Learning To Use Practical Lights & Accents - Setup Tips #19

Okay, so what is up guys? Welcome to Setup Tips episode 19. Today's video is a little special because it's different from my usual Setup Tips episodes. Basically, the format is going to be slightly different. And the reason for that is because today I'm talking about something that it's not something you generally notice in a lot of people's setups, but I want to talk about it anyways because this stuff is important as you level up in your video creation game and actually making videos, YouTube videos or whatever.
The God of gods!
What I want to talk about today is something called practicals. Practical lights, practical objects, basically things that are in the video but people don't really notice very quickly until you actually point it out. Or in some cases, these things are what you use to shoot the entire video in the situations of movies and short films. People actually shoot entire scenes with just practicals.
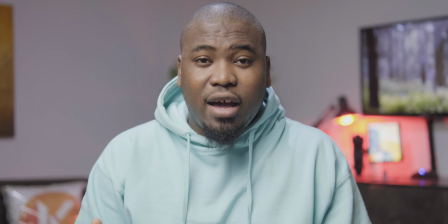A great example of a practical that you haven't noticed or that maybe you have is going to be the lamp off to my left shoulder right here.
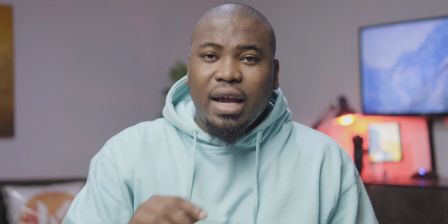That's a CRE bulb inside of that lamp that I basically control with my phone, and I can choose what color that puts out.
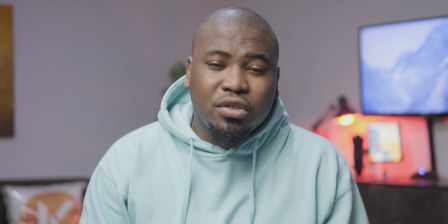And that basically adds some sort of character to the background of my video and it makes it look better.
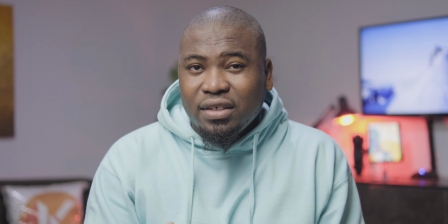If I turned it off right now, the video doesn't look as good as it does anymore. I mean, it still looks fine, it just doesn't look as interesting as it used to.
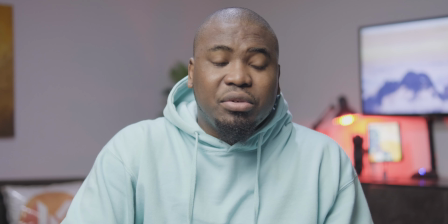Now, practicals can be lights, they could be LED bulbs, they could be screen bars, they could be lanterns or anything like that, that's fine.
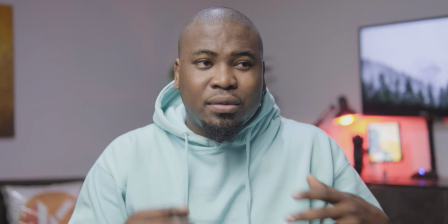But you can actually also get practical lights or practical effects out of other things that are not actually light sources.
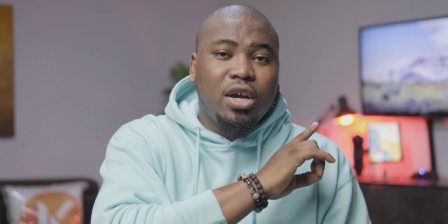For example, there's also a Satechi stand off to my left, right beside the lamp and the bulb,
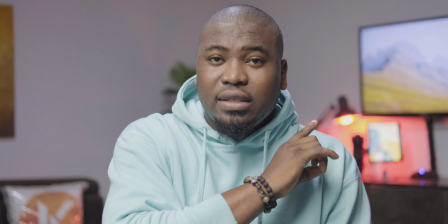that's holding my iPad Air 4 that's basically on right now with a really nice
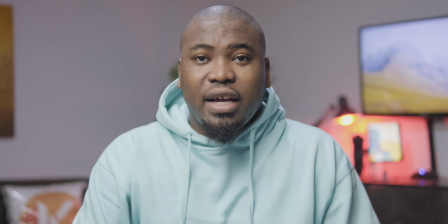shooting background image that just stays there and it looks nice. Notifications are going to pop up on that screen while I'm recording, but you wouldn't really see that.
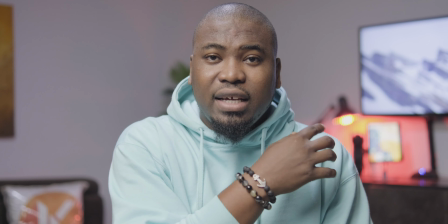And I also have a bunch of lenses lined up underneath the lamp that are also serving as practicals.
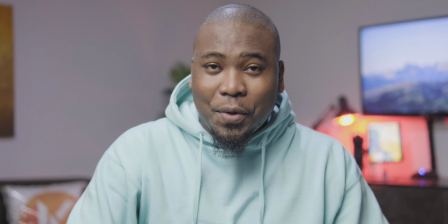Another huge practical that I'm sure by now you have noticed since I've been talking about practicals is going to have to be the TV off to my left.
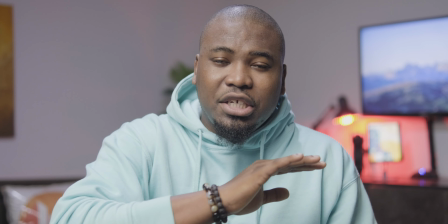It's showing some shooting backgrounds that are constantly changing and they look nice.
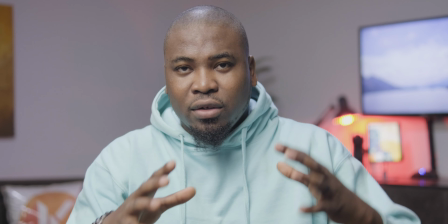They help to improve the relaxed feel of the entire setup while I'm making this video.
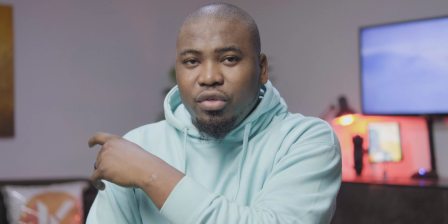And off to my right, you can see the Kagan Tech pillow with the logo that's just right there.
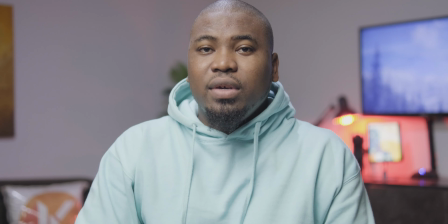Or maybe you can't see it properly.
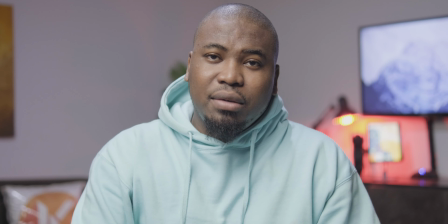Now, one thing that I should point out is that something like the HTV that's showing the images that are constantly changing could be considered a distraction for a lot of people.
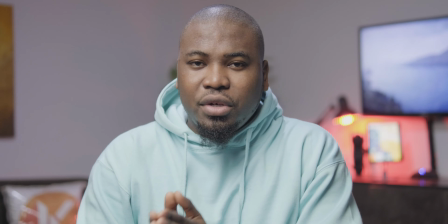But I think when you get to a certain stage in your video creation business and you're able to actually afford lenses that,
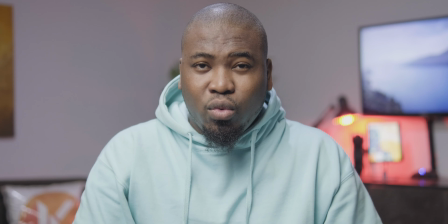for example, open up to 1.4 or 1.2 and still stay stack sharp,
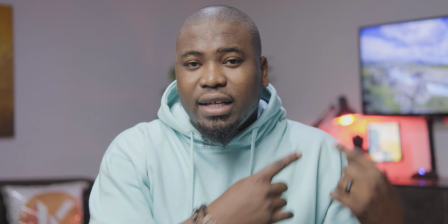you can actually use your depth of field to keep stuff like that out of focus so it does not distract from the subject
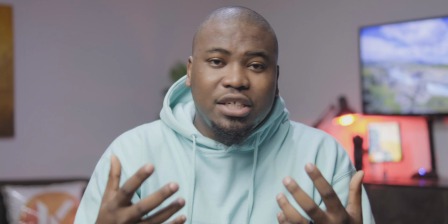and people can actually focus on you and what you're trying to teach them or what you're trying to say in your YouTube videos.
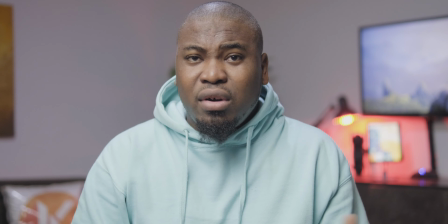That's essentially most of what you need to know about using practicals to make your videos more interesting.
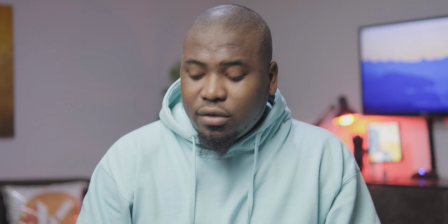Now, of course, there are also other ways that you can use practicals. For example, I have this RGB light wand, right,
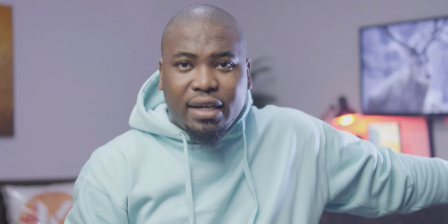that I could use as a practical behind this video, or I could actually use it as a fill light for my video.
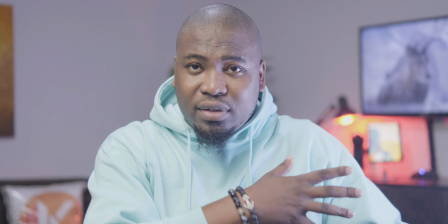I could actually take this light right now and go drop it somewhere in the background and use it to make the video look better.
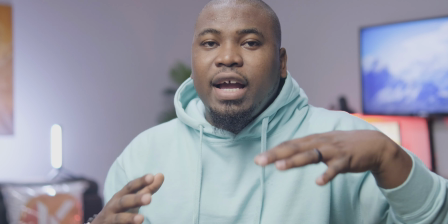I'll show you. Now, of course, I'm sure if I actually had time to choose and decide,
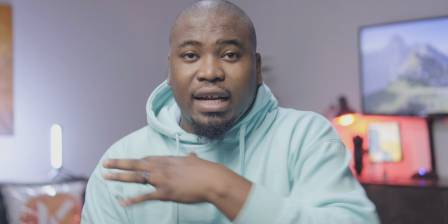I would probably not choose that position for the light and I'll probably put it in a different color, but ultimately the idea is still the same thing.
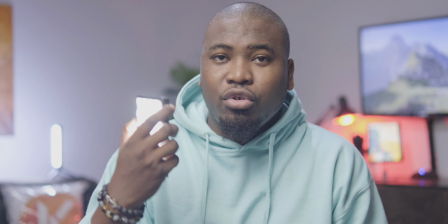You can use different types of lights for your practicals and for your accent lightings,
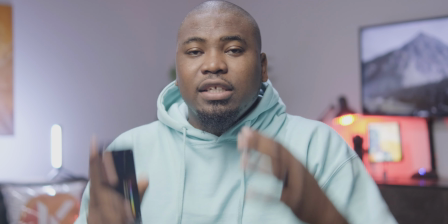and you can drop them in different places to make your videos look more interesting.
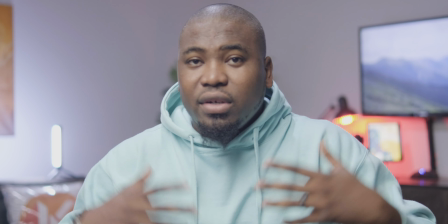Even the plant that's off behind me is a great practical because it actually adds a little bit to the video.
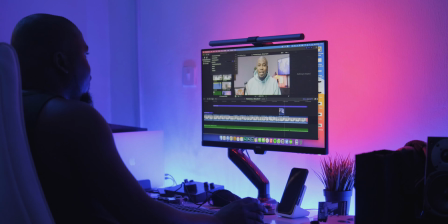Another great example of practicals is going to have to be the screen bar lights that I use in my office, the LED strips behind the desk, and so on and so forth.
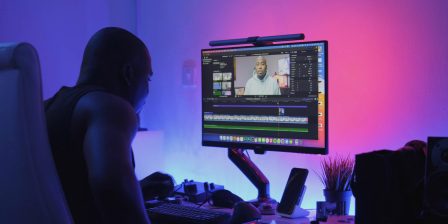You don't notice these things, but when you're actually shooting videos, they actually add a little bit of life and effect to your shoots.
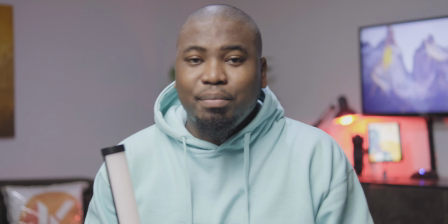Ultimately, the point of this video is to tell you to try and add a little bit of life in the background and not just focus entirely on the person who is speaking.